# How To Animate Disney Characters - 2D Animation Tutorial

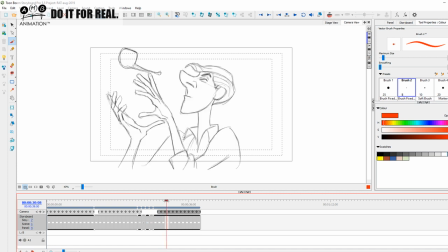9380s
We break the anatomy with the neck and the hand, but then we pull it back. So the anatomy's back. Then we break the anatomy again to shrug those shoulders, and then we pull it back. Then we break the anatomy again to shrug the shoulders and pull it back. I've done it quickly.
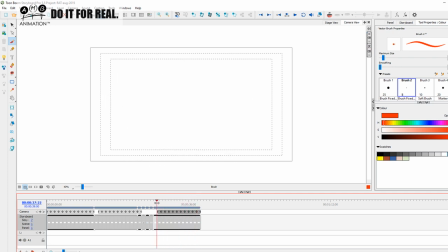9396s
Milt has done it far better and subtle than me. Go and look at the real one, but you'll see the same thing going on. Okay? So we break, we cheat the anatomy with the law of exaggeration. The law of appeal is how we started all of this stuff with the silhouette of the character before we animated it.
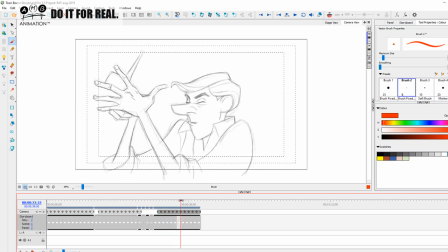9416s
We looked at the silhouette, the appealing poses, the shapes, okay? So that is getting maximum appeal, getting the action to read even when we haven't drawn the character inside. The law of appeal is in there. We also have, of course, the law of staging.
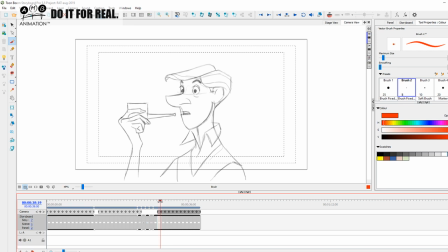9433s
The character is nervous, he's in the scene, he's waiting for his puppies of his dogs to be born. And then he's on edge. So all that happens in the previous scene is the dog just butts his leg or something just to come and be with him.
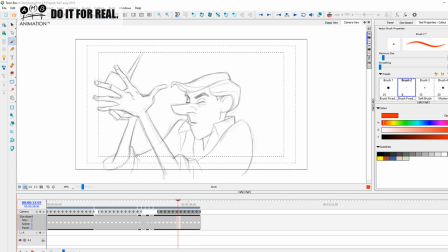9451s
And he does this with his pipe. So this is staging. This is kind of like giving you a performance. It's staging the action so we know the guy's a little bit nervy. He's a little bit on edge. Okay. So it's very, very important, the law of staging. So I just want to see if we've missed any of the laws.
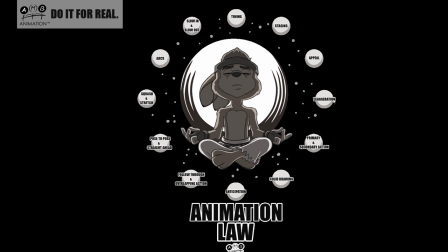9471s
We've done timing, we've done staging, we've done appeal, we've done exaggeration, we've done primary and secondary. Ah, yeah, we've got solid drawing, which I'll talk about in a minute. Anticipation, we missed. Follow through and overlap, we got pose to pose, straight ahead, squash and stretch, arc, slow in and slow out.
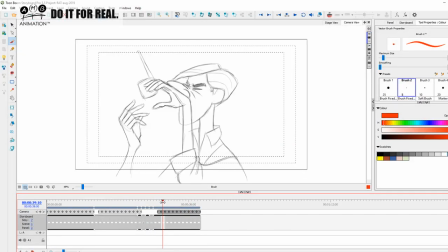9486s
So anticipation, here we go, okay? So we've got this pose here, okay? And then what happens is the whole thing afterwards is kind of like, he's anticipating his next move. So he's trying to grab this, okay? And then his head is going down in a take, and then he's trying to come up,
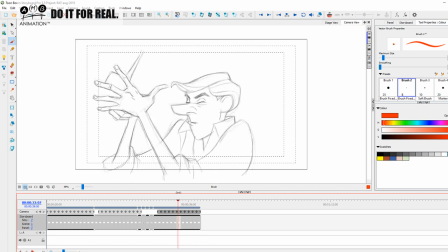9506s
and he's anticipating again, which is what double takes are kind of all about. You go down before you go up before you go down, and all that kind of thing to anticipate the action. So you've got all those kind of things going on and happening in there, the law of anticipation.
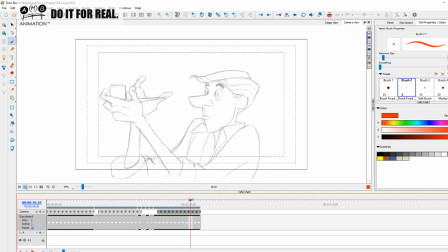9524s
Then we have the law of solid drawing, which is what I've been talking about, the master shape. Again, as we had the silhouette, we focused on the master shape, and then we considered the shapes within shapes using the AMB Real Animator Training
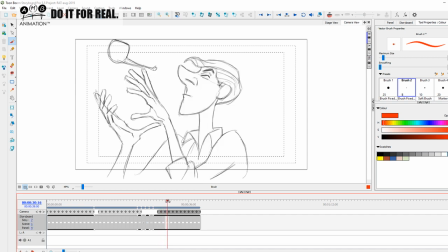9542s
phrase of the secret science of shape simplification. We literally had to talk about how we maintain the volume and size.
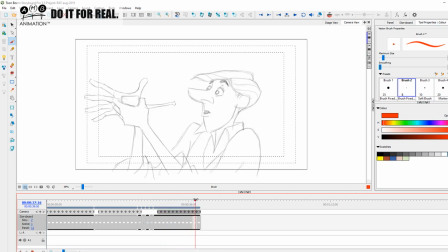9556s
Even when we cheat it and go off, it still looks kind of consistent, even in this rough state, because of the law of solid drawing, of understanding shapes and how they all fit into the master shape and understanding how
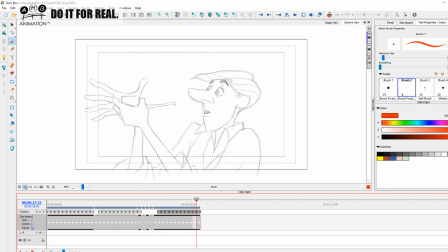9570s
to simplify anatomy and how to create dimension with these shapes. Okay, so that is the law of solid drawing. And I believe, did we miss that one?
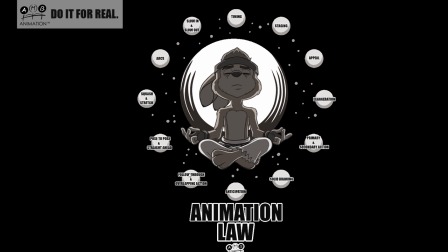9582s
Timing, staging, appeal, exaggeration, primary, secondary, solid, anticipation, follow through, overlap, pose to pose, squash and stretch, arc, slow in and slow out.
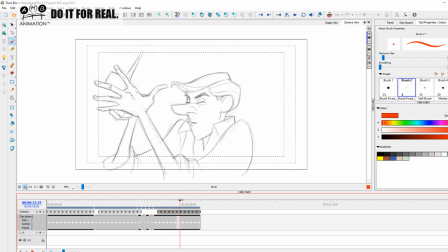9589s
Of course, I know all these laws like the back of my hand, but often when I'm explaining, I kind of forgot if I covered one. And sometimes I go back to my wallpaper and it reminds me if I missed any as I've been going.
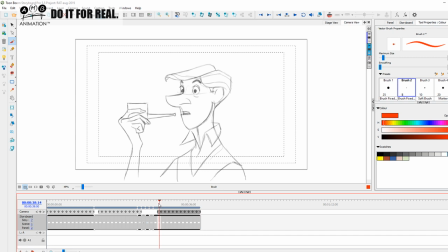9604s
So that's actually the review of this particular scene here of the 101 Dalmatians breakdown. And I just see that my beautiful wife has added, you know,
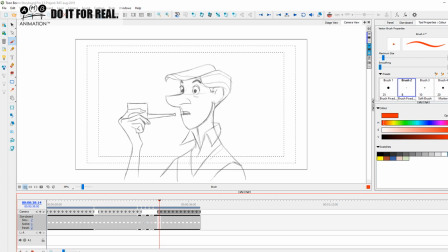9622s
the stream was beautiful enough as it is, but now it has become 10 times more beautiful, as of course I'm going to be biased.